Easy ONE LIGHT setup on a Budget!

If you're on a budget and can only afford one light, I'm going to show you how to light a subject using just one key light. Now when we talk about cinematic lighting, we want to focus on three different pillars.
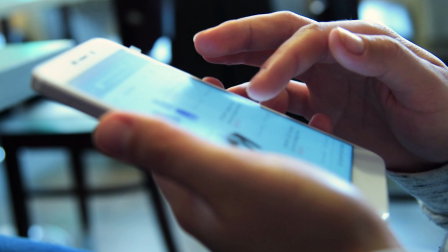(0:15)
Since video is a 2D medium we look at on a screen, our job is to make things look real or 3D. And so one of the ways we accomplish that is by creating depth.
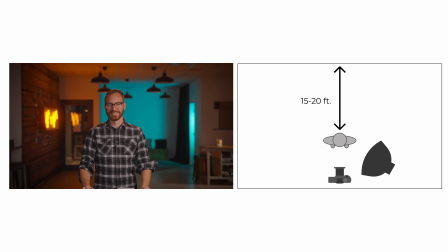(0:25)
Now there are a couple different ways that we can accomplish this, but the easiest way is just to move the subject away from the background. We want to position our light in a 45 degree angle slightly angled down which
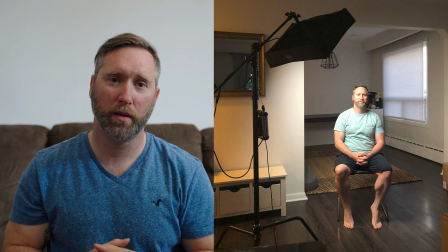(0:40)
will catch a shadow on the other side of the face creating depth contrast and shape. When lining a subject our job is to produce soft flattering light that wraps around the face and produces a subtle gradient.
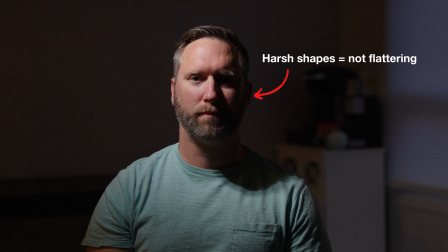(0:57)
The opposite of that would be hard dark shadows that produce sharp subtle lines, and contrasty shapes on the face. So to achieve that nice soft look, we must remember these two golden rules. Number one, the bigger the light, the softer the light. And number two, the closer the light, the softer the light. That means to produce soft light, you want a big light source that's also close to the face.
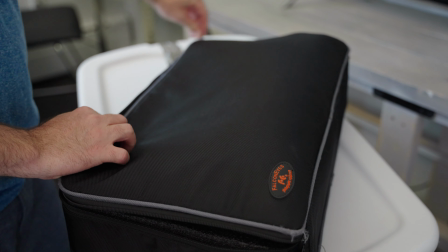(1:22)
So for the last two years, I've been primarily using the Falcon Eyes bicolor
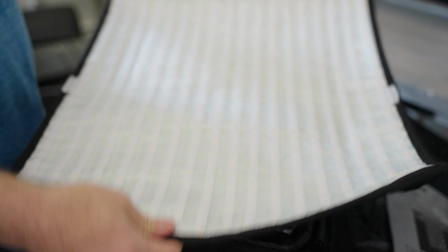(1:28)
RX18TD flexible LED mat light as the main key light for all my interviews and talking head videos.
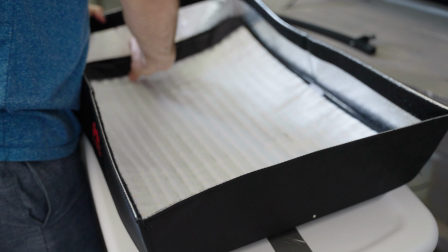(1:34)
At around $300 on Amazon.com, this light is not only versatile but relatively cheap compared to other brands.
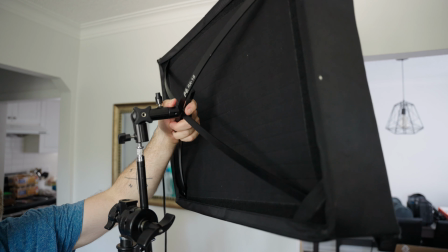(1:42)
Rectangular in shape,
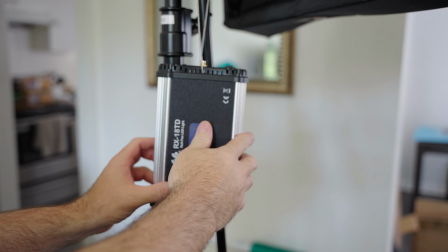(1:43)
it does a good job at wrapping around the subject's face and it comes with a diffusion and a honeycomb grid so you can achieve nice soft light.
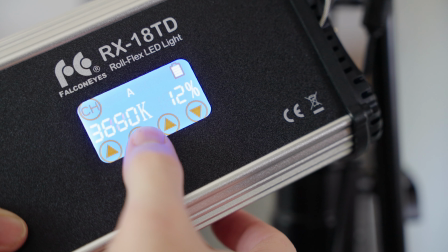(1:52)
As a bi-color light, you can change the temperature from daylight to nice warm colors if needed.
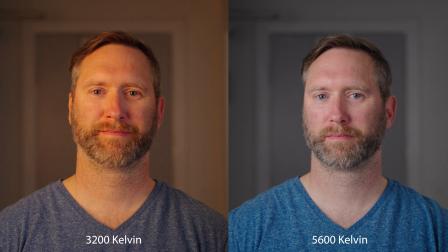(1:57)
And at 100 watts, the light has plenty of power if filming indoors.
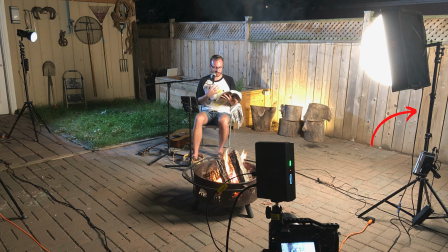(2:02)
The only other accessory you'll need to get started with this one light is a sturdy light stand or C-stand. So the next time you're filming an interview or talking head style video and you only have enough budget for one light, I highly recommend the FalconEye's 18TD LED Flexible Light Mat.